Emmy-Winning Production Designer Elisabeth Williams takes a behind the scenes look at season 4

Hi, my name is Elisabeth Williams, and I'm the production designer on The Handmaid's Tale. Today we're going to take an in-depth look at some of my favorite scenes from season 4.
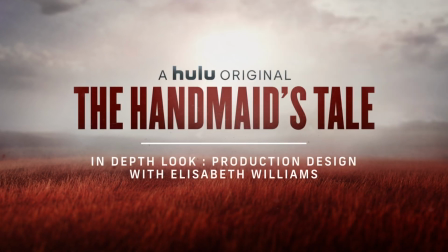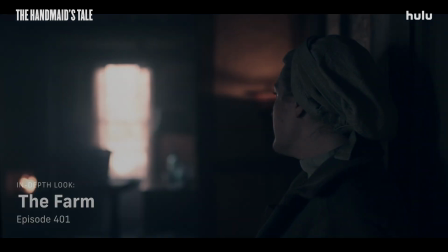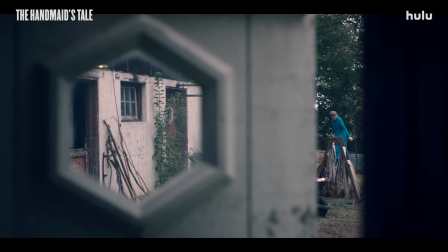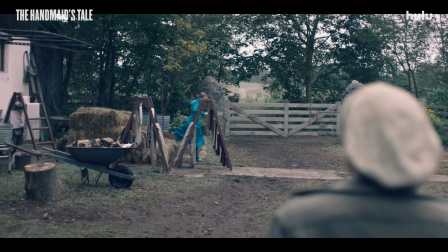(0:24)
The farm set is a perfect example of what we go through for each set to ensure that we have the most realistic, the most accurate set to deliver. So we'd done a lot of research.
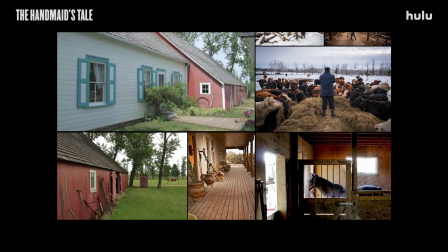(0:39)
It was specifically scripted that it was a fellowship farm, which I, coming from Canada and being my age, I had no idea had actually really existed. So we did some research. We found out, where fellowship farms were invented.
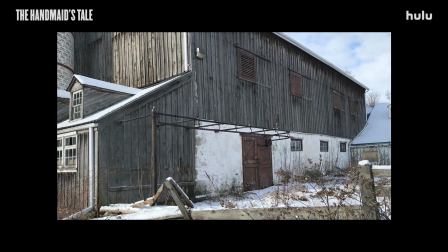(0:54)
We visited a whole bunch of farms in and around Toronto,
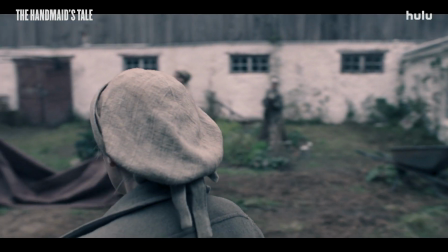(0:59)
and to finally come upon this gorgeous estate in just northwest of Toronto, which we used as our farm.
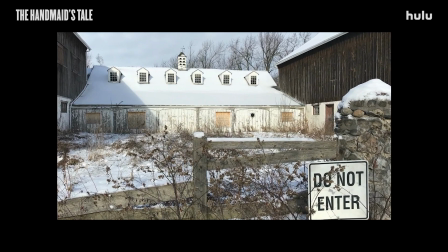(1:07)
This location had been completely abandoned, or should I say, it was completely overgrown. The fences were broken. We spent over a month, 6 weeks actually, getting this location ready for our shoot.
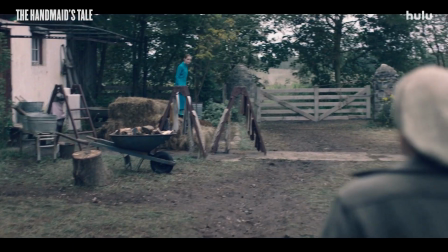(1:23)
So this is the first time that June meets Mrs. Keyes, actually.
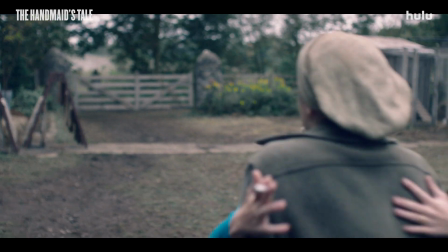(1:28)
She, as you've seen in the show, she wakes up in her bed. She's been ill for such a long time.
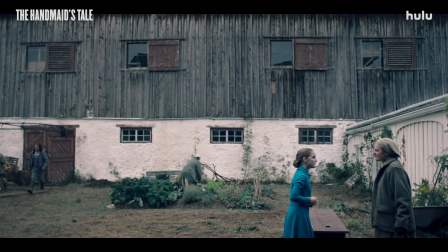(1:33)
She didn't know, actually, when she arrived, who Mrs. Keyes was. So the relationship between June and Mrs. Keyes in this clip is important. Here, let's just stop here for 1 second. It was important for us to find a farm or location that made Mrs. Keyes look even smaller than she already is. We'd never seen on this show, we'd never seen a young mistress before. And it makes her look even more adolescent and petite.
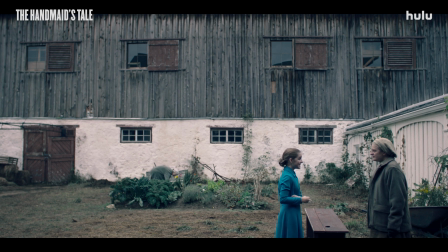(2:00)
And what's interesting about this as well is that when we first started the show was before the pandemic, of course. It was March, and we shot 10 days at this location, and the grounds were covered in snow.
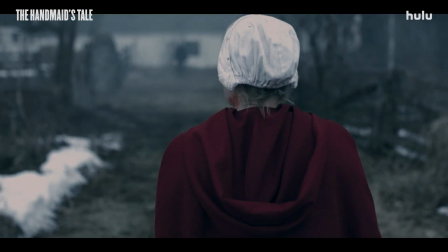(2:13)
So the color of the costume of the farmhands, the handmaids, was a lot more,
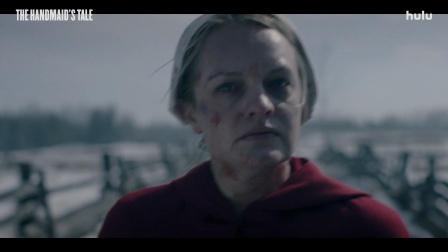(2:18)
let's say, contrasted on the white snow than it is, of course, in this environment.
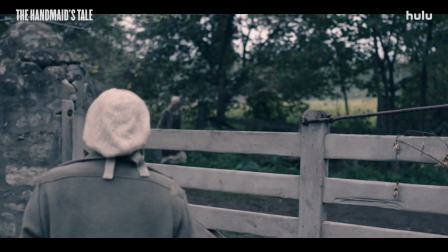(2:22)
But once we came back after the 6-month hiatus due to the pandemic,
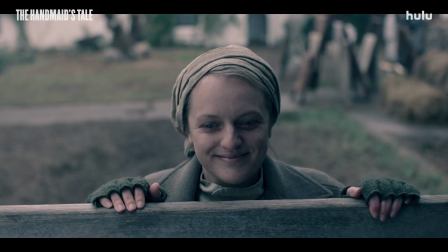(2:27)
it was decided that, of course, we had no time to start over. And we thought that this was just as beautiful, just different.
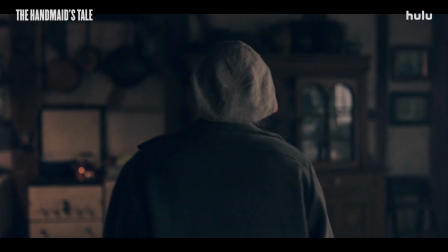(2:34)
And so we kept going. Okay, so here June is entering the main house for the first time.
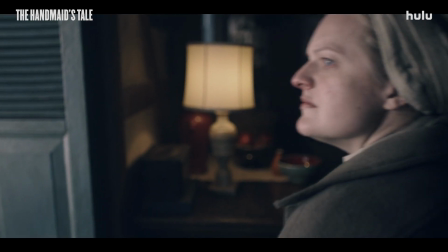(2:39)
She's looking for Mrs. Keyes.
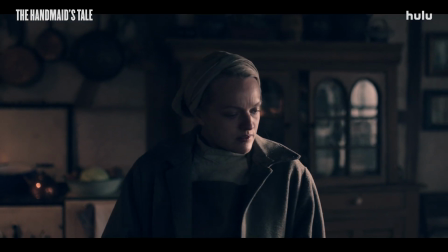(2:41)
And she is going to meet Commander Keyes and actually understand what is going on in this house.
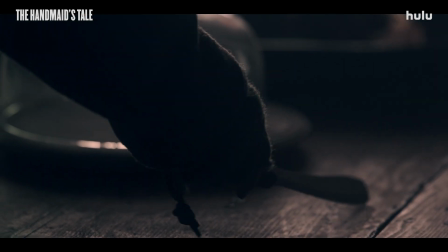(2:49)
We basically rebuilt the interior of the existing location,
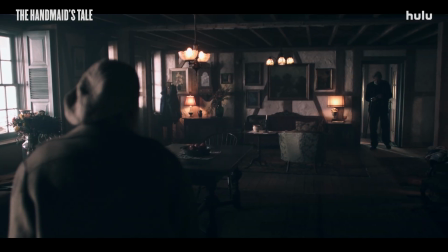(2:54)
which was just an empty space that kind of looks like a barn.
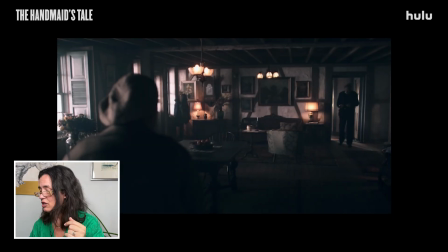(2:58)
All these sections here, we added a door, we changed all the lighting, we sanded and waxed the floors. Basically, everything that you see in these frames was added by the art department. I usually read a script about 2 or 3 times. Probably 3. After the first reading, I will start building a mood board.
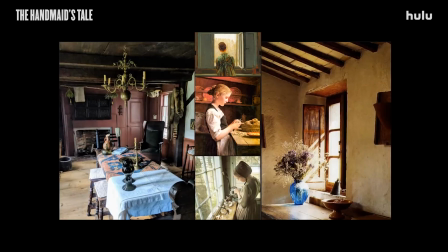(3:20)
And that is, I will spend days building a mood board. If you look at this image here, it's almost reproduced in the set. You'll see the vase and the open window with the shafts of light. All those things are what we get our inspiration from.
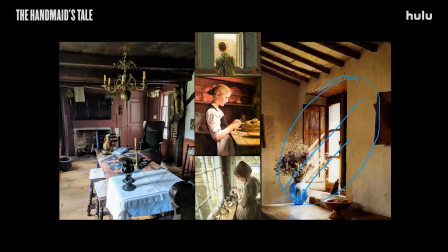(3:33)
Margaret Atwood has said before in an interview that there was nothing that she writes, that she's written about, that hasn't really ever existed in the world. So she doesn't invent history. History is actually there. And so it's kind of the same for production design or any art, really.
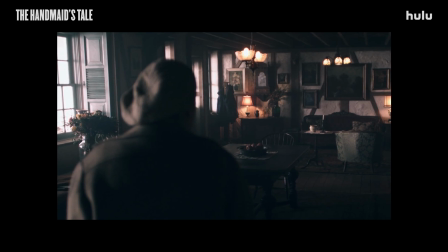(3:49)
It's to take from what already exists and to create a new entity. And that's what we do.
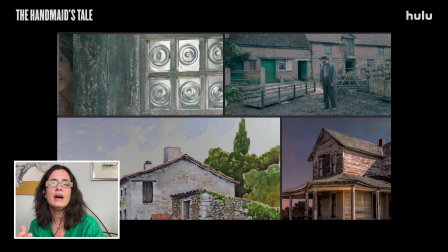(3:54)
And I mean, to come up with this particular mood board, in my files, there must be 100 pictures.
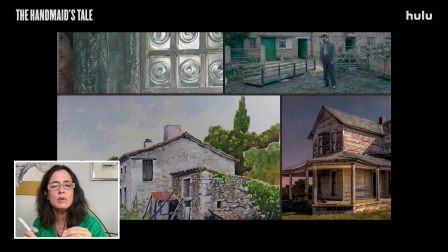(4:00)
And then I select the ones that go together.
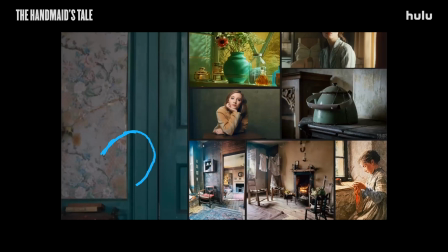(4:03)
So what was interesting for me in this image is the juxtaposition of the paint color and the wallpaper. We ended up not using wallpaper, but what it did in the end was create like a color palette that I was happy about. It creates a tone that then the entire art department and even the lighting department is able to work with.
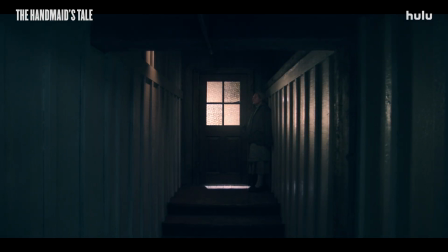(4:23)
Well, what's interesting about that particular scene is that the window panes that are in the door
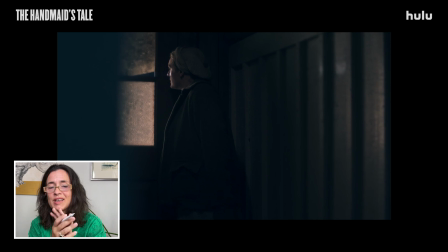(4:30)
the way that we made them was that we actually molded wallpaper. We couldn't find the proper glass that we were interested in having. We wanted something textured, we wanted something bourgeois, and we wanted something a little bit Renaissance, and we weren't able to find it.
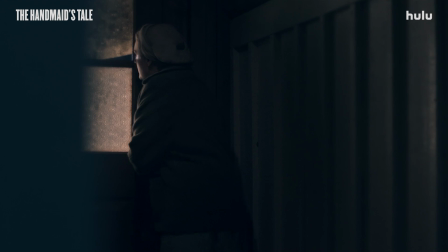(4:46)
And so we used anaglypta wallpaper and we molded it, and then we put the mold on a piece of glass and then painted over the mold.
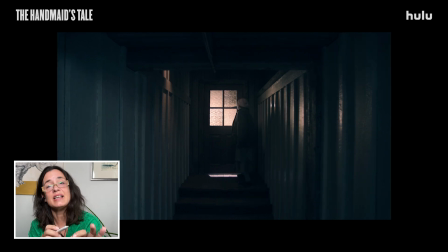(4:55)
So each pane of glass is actually a little bit different from the next.
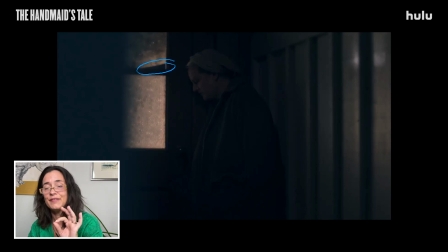(4:59)
And then we actually had 5 different options for the DOP on the day,
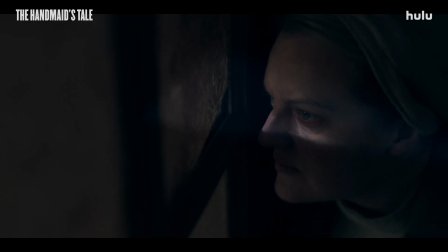(5:04)
and we cut out a little triangle in the corner that June could look through to see what was going on inside the house.
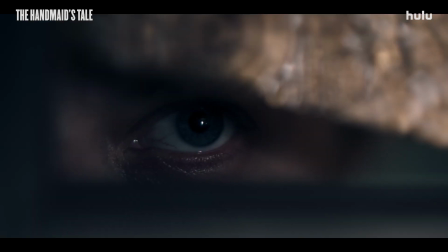(5:12)
That's just an example of the detail that goes into the production design of this show.
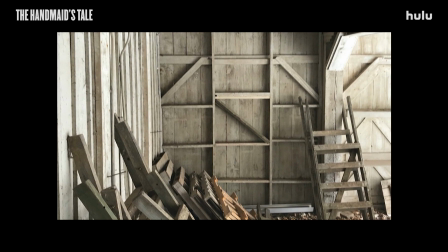(5:18)
It's actually mind-boggling. And one of our jobs is to be able to go on location and see beyond the walls and the
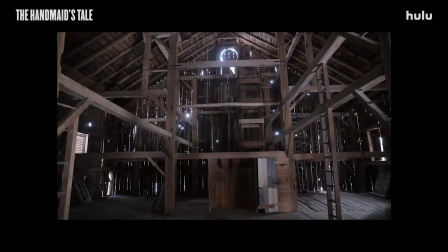(5:26)
structures that other people might not see, are able to develop into a set.
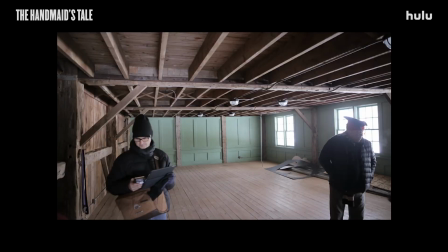(5:31)
So in this picture here, you probably recognize the kitchen of the Fellowship Farm. We had the table here in the middle. We had the kitchen here in the back. So what we did is we actually built windowsills so that we could have shutters and give it a bit of a Tarkovsky look to the set.
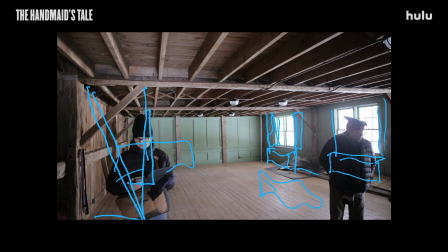(5:50)
We also added, and then here we can look at
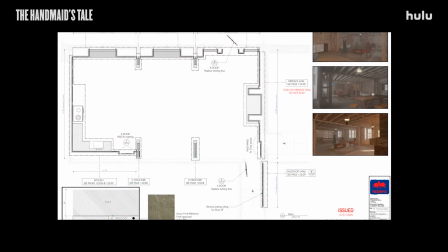(5:56)
some construction drawings, but we also added dividers on each one of these posts. We wanted to give the room a little bit more shape so that it didn't look like one large space.
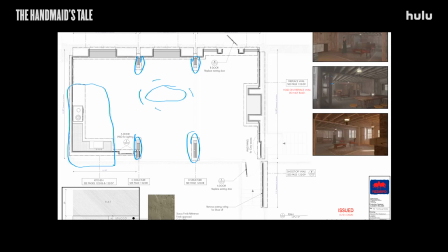(6:10)
There's the kitchen in the back, the dining room in the middle, and then there's a little bit of a salon here in the front of the page.
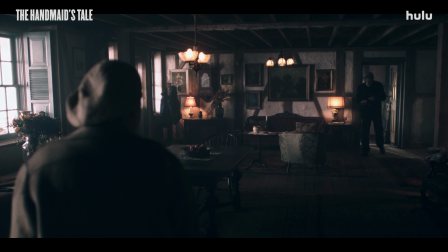(6:16)
And I always find it fascinating, and it makes me very proud. Each time when a set is shot and when I see it up on screen, and I notice that it is so much like the mood board that
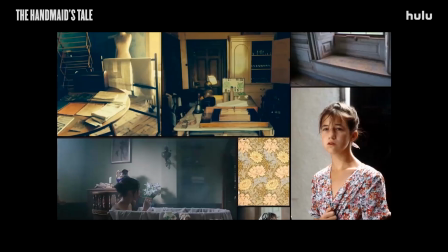(6:30)
I did months before anyone had even started working on the show.
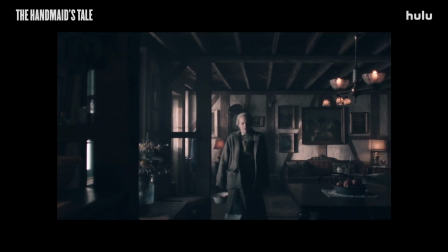(6:35)
Every single time it gives me a sensation of just happiness. And I love my job. It's true. I just love my job.
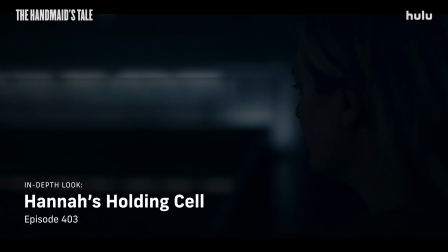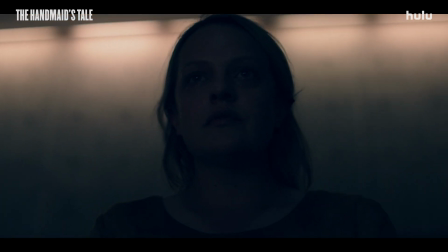(6:48)
So after June has been captured and sent to the compound for her punishment,
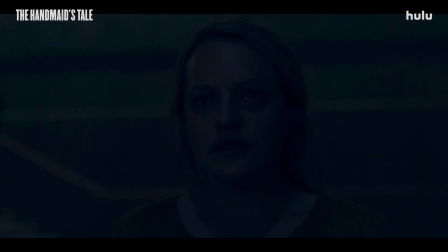(6:53)
the commanders want to know where the other handmaids are because no handmaid should go unused, and she won't tell them. So she's tortured.
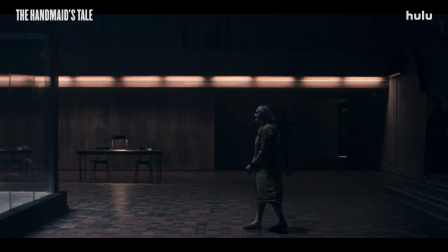(7:01)
And the last torture and the way that they get her to speak is to bring her to Hannah,
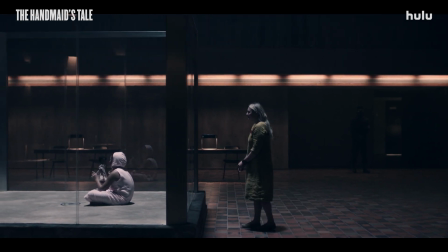(7:08)
who they've imprisoned in a glass box. So it was a glass box because Hannah is a treasure.
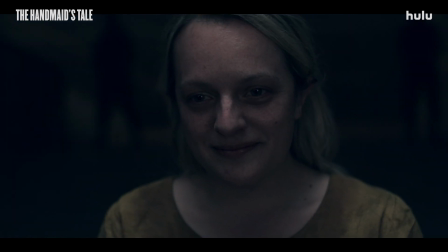(7:17)
She's like the ballerina in a jewelry box.
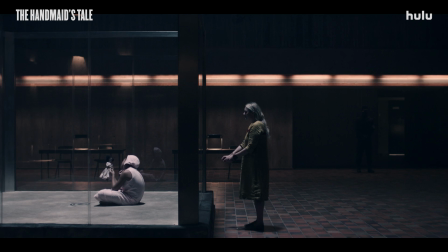(7:20)
And it was not only a way for June to see her and to be able to almost touch her.
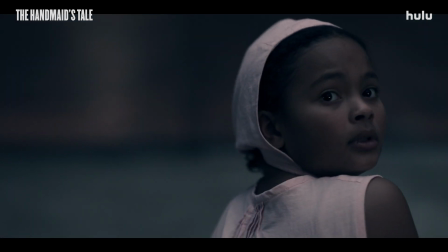(7:27)
The idea is that this is an atrium or an auditorium where commanders and soldiers can learn
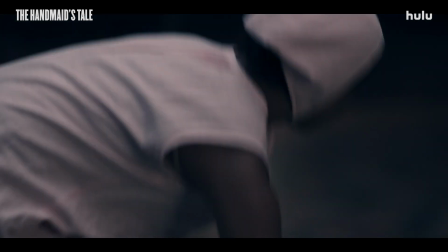(7:36)
how to either torture or treat or watch different prisoners.
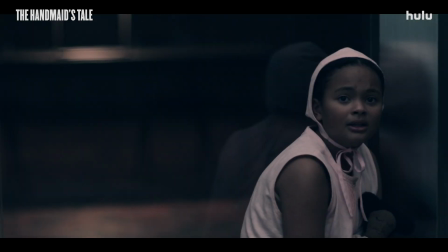(7:44)
And so the idea of a glass box being in the middle is that no matter where you are in the room, you're able to see what's going on.
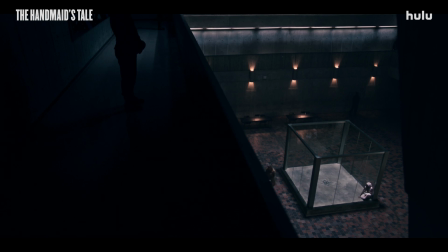(7:52)
And it's also visually very stunning. And that was probably the main reason of all.
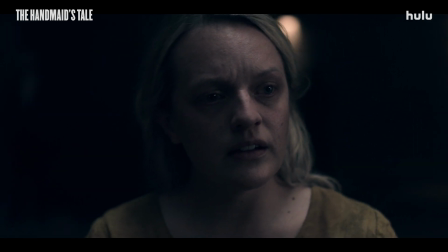(7:58)
Some of the main challenges with designing the box, of course, was that we didn't want any seams in it.
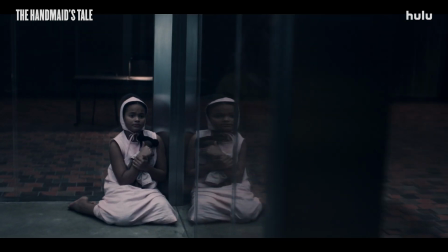(8:05)
Unfortunately, we had to have certain seams in it. The pieces of glass were very high.